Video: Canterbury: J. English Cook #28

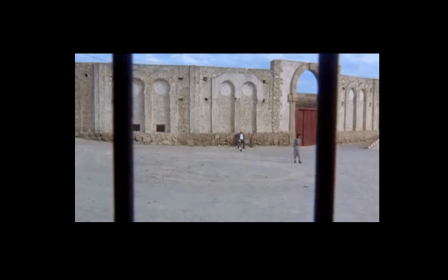By literally moving from one and into the other, it mimics the transitory attitude that is native to these spaces,
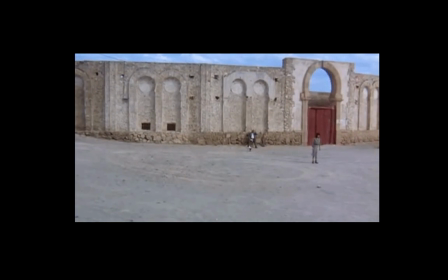rather than the subjective point of view of any character.
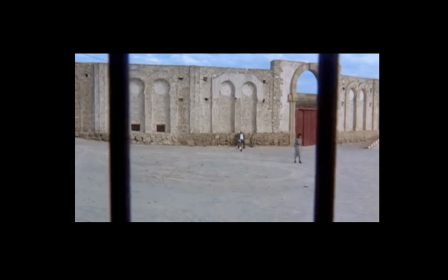This is no analogy, but an actuality, one in which the desert landscape increasingly becomes,
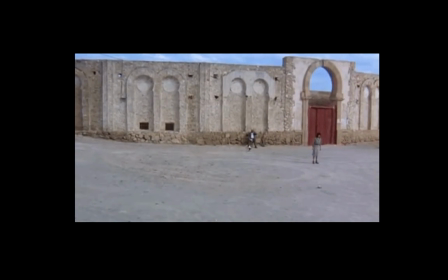through dead time, a concrete, material, embodied place. But to what end?
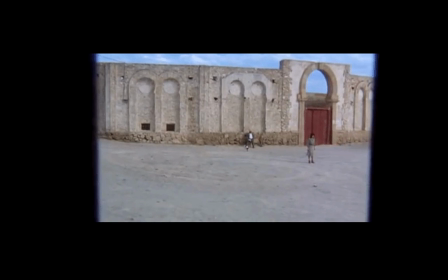Chapman posits that it enables us to understand the camera's movement as a carrier of Locke's soul to another post-life place,
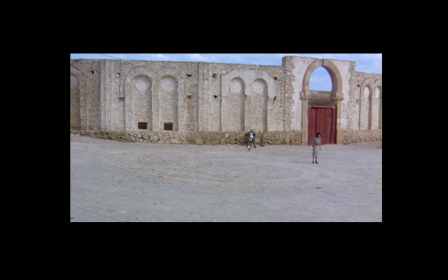as a fulfillment of his desire, achievable only in depth, to escape the subjectivity of his own body. This echoes the sentiment of the younger character in Highsmith's novel, Rydal Keener, who, after losing his passport, ID, and ability to use his real name for fear of arrest,
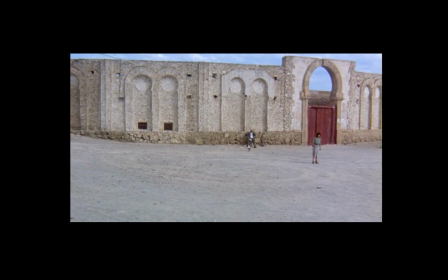feels, quote, free, as only a nameless person of his time could be free. It was like being suspended in some element that did not really exist on earth, like the element in which angels flew or spirits communicated with one another, end quote.
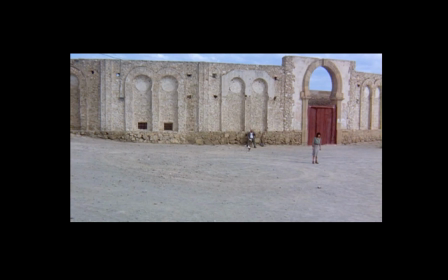In other words, Antonioni implements a novel spatial rhetoric that allows us to understand passage into this landscape as an embodied and virtual versus just visual journey to the afterlife.
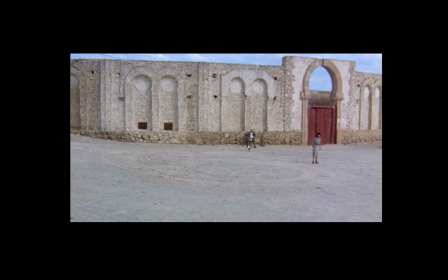This transition from visual rhetoric to embodied spatial rhetoric is mirrored in Locke's progression of architectural pit stops.
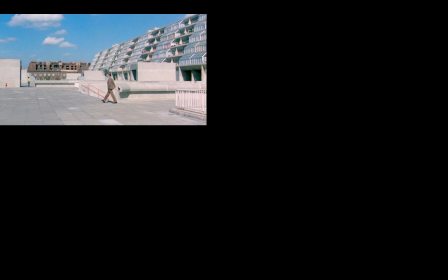These range from the industrial materials and gridded lines of Patrick Hodgkinson's Brunswick Centre in London, to the rounded,
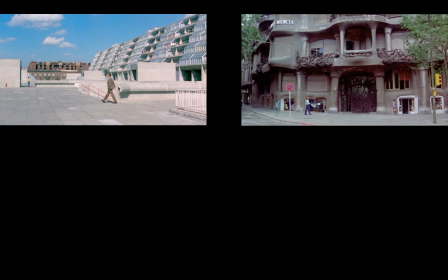biomorphic forms of Gaudi's La Pedrera, to the slow collapse of structures into the landscape itself,
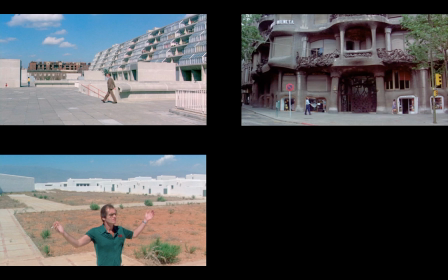whether in the low-to-the-ground blocks of a rural Spanish town, whose green shades mimic the scattered, scrawny brush in Locke's own shirt,
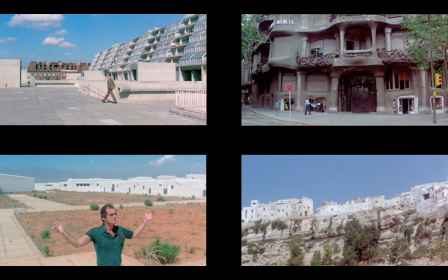or the Spanish cliff-top village of Sorbus, whose buildings merge with their base as if they were themselves rocky extensions. The girl, in a conversation immediately preceding the penultimate scene, traces the contours of Locke's profile.
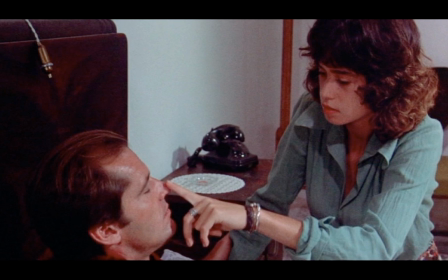"Isn't it funny," she asks, "all the shapes we make?" Thereby culminating this architectural progression in a collapse, a conflation of rhetoric, man-made form, organic shape in the exterior of the human body.
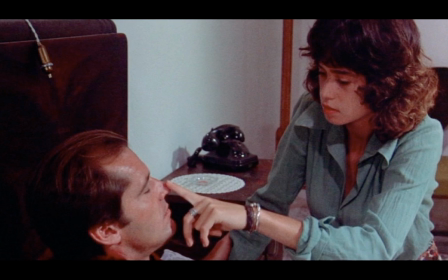It is against this rhetorical backdrop that I propose a reading of Antonioni's long shot in light of its cinematic architecture. In contrast to critics who describe the passenger as convoluted, this shot's disorienting shifts initially establish a clear camera rhetoric that,
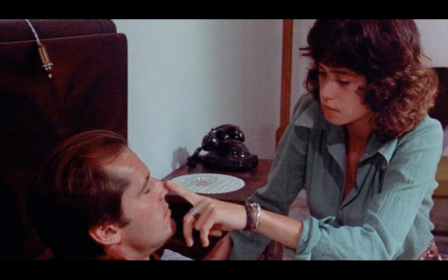when broken by the movement past the iron bars, generates a wholly new affective reading, in line with Locke's original pursuit of freedom. Might we better understand this film not purely in terms of alienation,
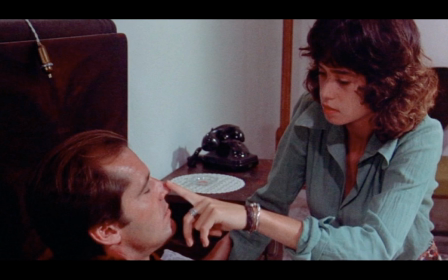but rather by its disorienting assimilation, by its haptic engagement with rhetorical space. In other words, it is in moving both through and within these landscapes that Antonioni ultimately flouts the forms of alienation.
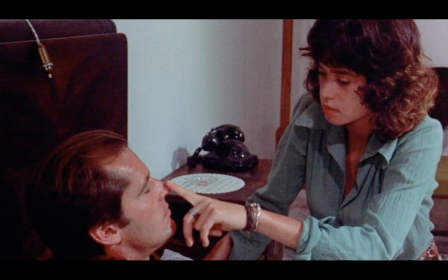Once asked about his take on landscapes, and Antonioni replied that he saw them as, quote, always moving toward or away from a moment of crystallization.
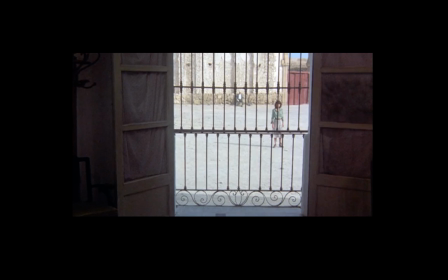Such fluctuation, whether between rapid cuts and ton mort or the two-dimensional screen and the depth of the space within, can be detected in this particular penultimate scene. At the beginning of the shot, the frame contains a grated window with its side shutters pulled open.
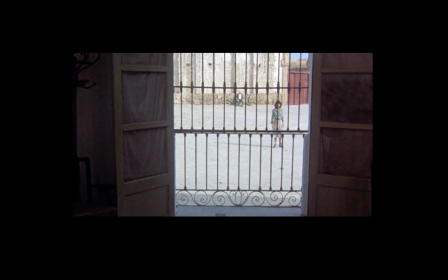Beyond this frame is a vibrant, dusty backdrop, the contrast with the smooth wooden shutter, its fluid fabric drapes, and the repetition of the iron bar sheen. As the camera slowly draws us closer to the static, solemn prison bars, the erratic movements in the brightly lit backdrop become more pronounced.
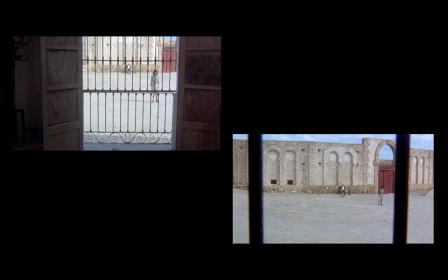The barricade denies us entry into the scenes and sounds behind. Like Locke, our bodies are visually bound within this grated space, disconnected from the landscape behind. This unnerving disembodiment is echoed in the camera movement itself.